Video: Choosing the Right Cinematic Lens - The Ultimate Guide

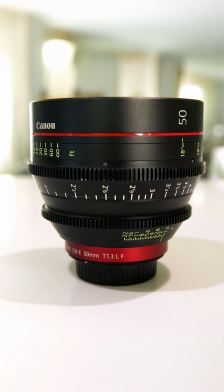0s
Choosing a lens is as much a technical decision as it is a creative one. Ultimately, your goal is to use the lens as a tool to achieve your creative vision.
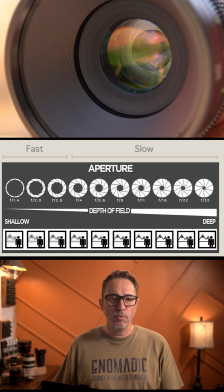8s
One of the key factors when selecting a lens is the lens speed. And what we mean by speed is the lens maximum aperture.
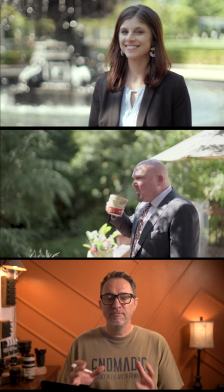17s
How big is the opening when it's fully open? One of the advantages of fast lenses is not only the low light situation,
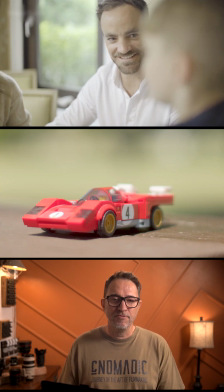25s
but also the ability to then have some very shallow depth of field, which can be very appealing when you're filming certain shots.
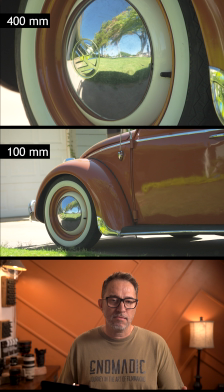31s
The next key factor to look at when selecting a lens is its focal length. The background has a tendency of compressing towards your foreground.
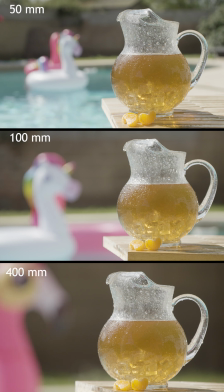40s
As we go longer and longer in focal length, you can see how it affects the look of the image.
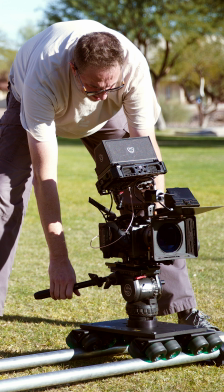46s
Now, there's no single best lens. It's about what works for your project and your style.
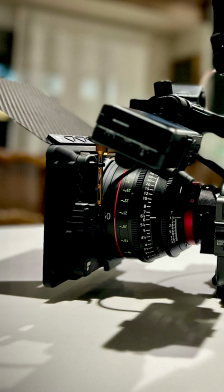52s
It's about how the lens performs in your environment and whether it gives you the results that you're going for.